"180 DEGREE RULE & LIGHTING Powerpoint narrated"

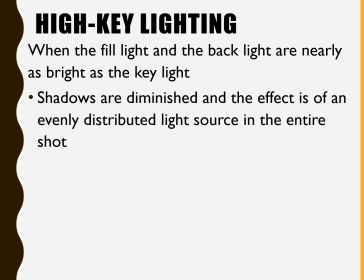8:17 So it's very bright. There are very few shadows. The effect is of an evenly distributed light source in the entire shot. Most sitcoms on sets are shot this way. Think of Seinfeld or Friends or anything shot on a set where you have to ask yourself, where's this light coming from?
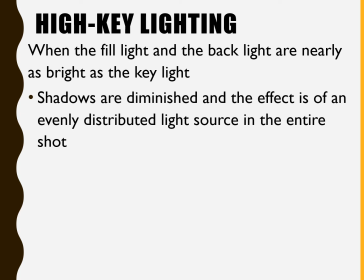8:36 It adds to a sense of artificiality because no one's apartment is lit like that. But they're doing it because that's the look they're going for, right? It often is used to create a happy and an upbeat mood, like The Wizard of Oz.
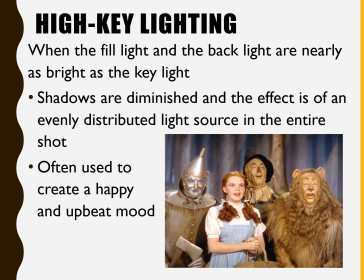8:51 Here, we have it all shot. It's a high-key lighting. There are no real shadows designed to create mystery or effect or anything like that.
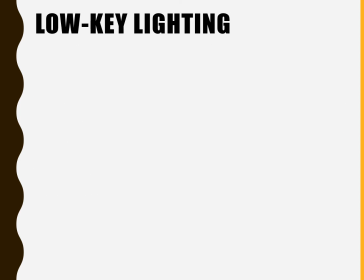9:00 It's just everything is evenly distributed, right? Low-key lighting is the opposite of that.
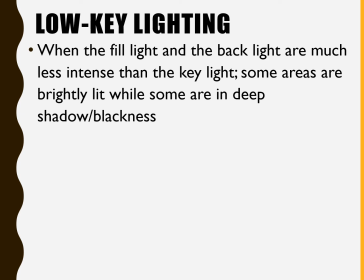9:06 When the fill light and the backlight are much less intense than the key light, some areas are brightly lit while some are in deep shadow or blackness. It's often used to create a somber and downbeat mood, something like this shot from The Godfather Part 2.
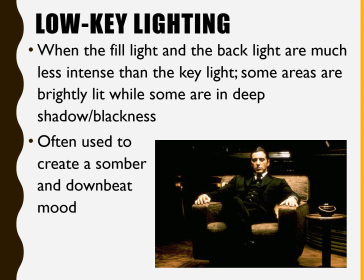9:18 We have a lot of darkness, a lot of shadows. Michael's face is lit, obviously, and his two hands are lit. Everything else is pretty subdued and dark. And the filmmaker's using it to create a mood, and it's also reinforcing themes of the film.
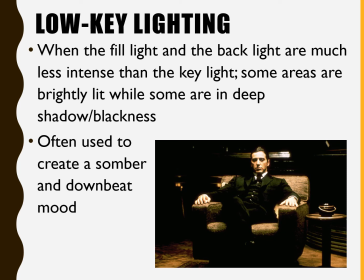9:33 If you've ever seen The Godfather, the iconography of the Godfather poster is a puppet master, a hand holding the strings, and that's definitely what Michael is doing in this part of the film. So it reinforces that. It's using lighting to reinforce visual language, and it's an example of low-key lighting. And then there's depth lighting.
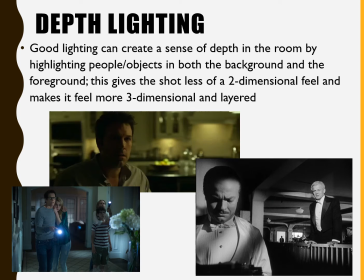9:53 Good lighting that can create a sense of depth in the room by highlighting people or objects in the background and or in the foreground. And it gives the shots less of a two-dimensional flat feel and makes it feel and look more three-dimensional and layered.
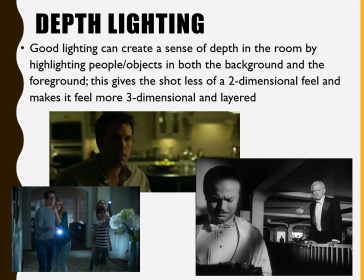10:07 So a lot of times lighting will continue back into the back and create distance, right? All three of these examples here are good shots, good lighting shots that create the sense and show you what's far back in the shot, right?
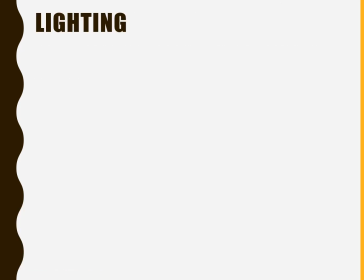10:22 So that's an example of using lighting to create depth. Getting good at lighting takes lots of practice.
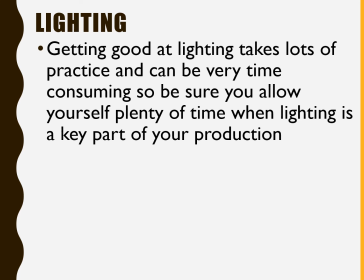10:30 And of course, there are people who make their entire careers out of it and do very well. It can be very time consuming. So you have to be sure when you're shooting to allow yourself plenty of time when lighting, right?
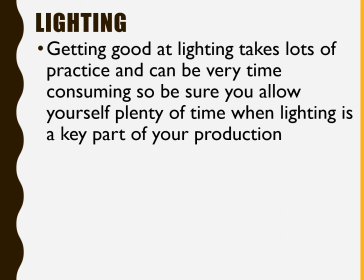10:43 If lighting is a key part of your production. There are certainly productions that lighting is an important part, but not the key part, and you don't have that much time, you don't have that much light. But if you're planning to use lighting to great effect, make sure you cut that time into there, right?
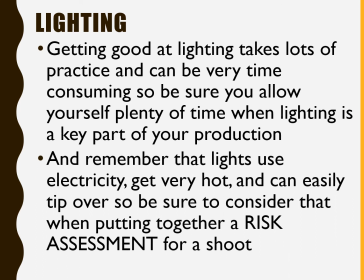10:57 And remember that lights use electricity. They get very hot. They can easily tip over. So you got to think about that when you're putting together a risk assessment for a shoot. What lighting are we going to have? What resources do they need? What do I need to plan ahead to make sure that lighting is going to run effectively and safely?
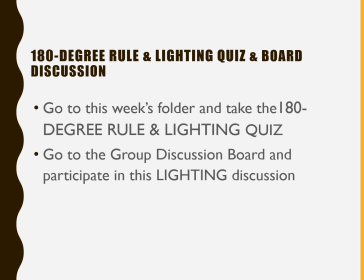11:17 So I want you to go to, there's a 180-degree rule and lighting quiz that you're going to take. And then there's a group discussion board where you're going to do some discussing about lighting. So I look forward to see what you have to share with us there, and I will see you on the boards.